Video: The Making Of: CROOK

So our concept was just one location with a white wall as a background.
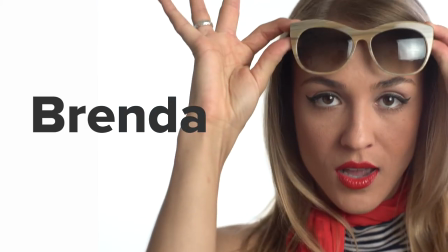(0:04)
Tutor to be in the video singing and acting, an actress to be in the video modeling and acting, and that was kind of it.
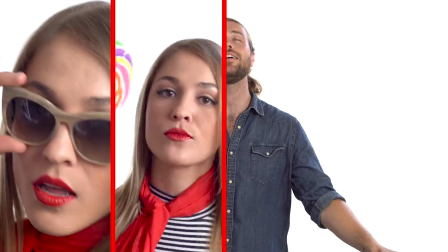(0:12)
We got those three things, and then we thought maybe splitting it up into some quadrants on the screen to keep it entertaining, keep things moving.
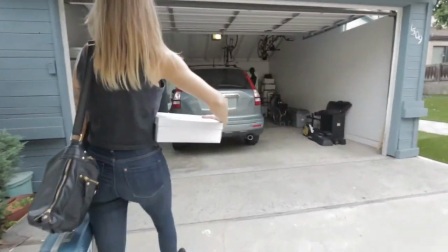(0:19)
So we shot the whole thing in Tudor's garage against a white wall. He had three lights, three softboxes, and an A7S II.
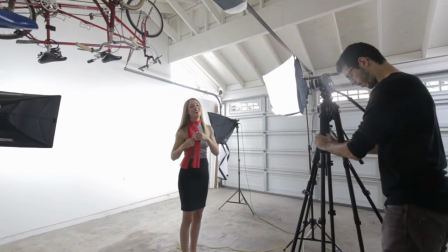(0:28)
And we shot the whole thing there. It's just all in front of that wall. So we put two lights on the back wall and then one on whoever was on screen. And that was enough light. First, we only had 2 hours with Brenda, so we filmed a bunch with her,
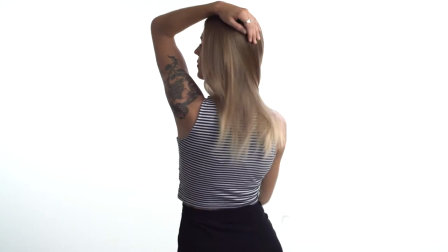(0:42)
just got her doing different poses, different looks into the camera that we could just cut anywhere.
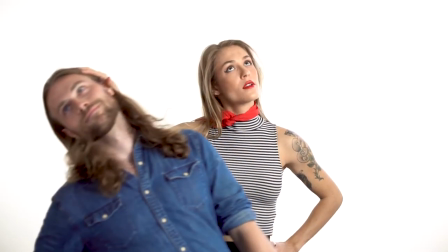(0:48)
We got some stuff with Brenda and Tudor interacting together so they could be in the video at the same time. Once she was gone, we filmed Tudor. We filmed him playing different instruments.
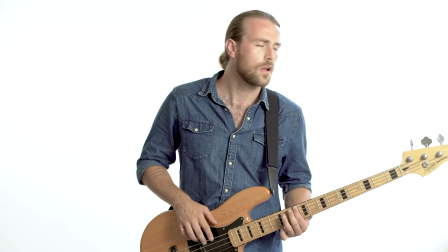(0:57)
We filmed him playing keyboard, guitar, bass, filmed different angles of him singing, different energy levels of him singing. By the end of the day, when we were filming Tudor singing, it was getting very hot. It was mid-afternoon in the summer in California, and we were in a closed garage with just a little fan, and the A7S II overheated, and we called it a day and figured we had enough. Editing was really just a matter of getting a bunch of clips together and putting them where they seemed to fit,
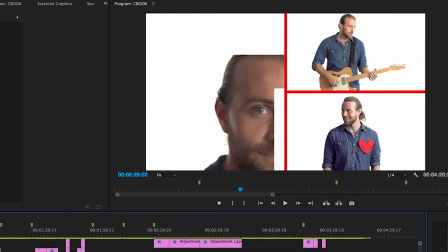(1:29)
and putting them in different spots in the grid and mixing things up, keeping the energy moving,
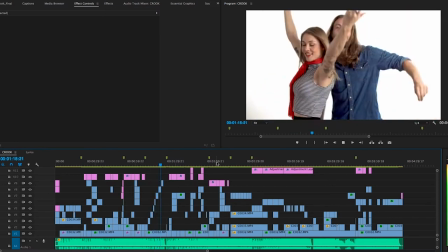(1:34)
keeping the video moving, and hopefully keeping it entertaining enough to watch all the way through. There wasn't really anything super fancy happening throughout the video editing-wise, just a lot of clips hitting you at the same time.
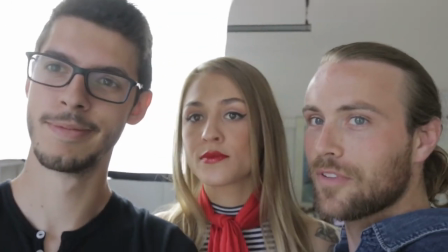(1:45)
I'm not used to going into videos with no plan like this, but I know Tudor's style, I know what he's looking for, and so it was pretty fun to just wing it.
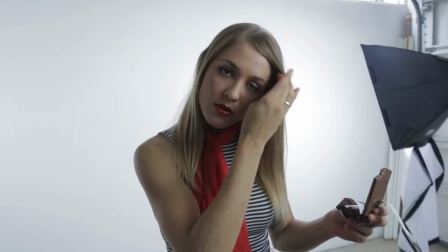(1:53)
Got a chance to direct in a different style and learn a lot from that. And I think the video turned out pretty good. So this whole video came out of me contacting Tudor months ago, asking him if I could use his song, Crook, for my videos. And so this wouldn't have happened if I hadn't asked him. And it's kind of cool because I really like the song, Crook. It's a song I wanted to use in my videos. And now I made a music video for it, so pretty cool. Thanks for watching the making of Crook. If you want to see any of the gear I use to make videos, that's in the description. I'll see you next time.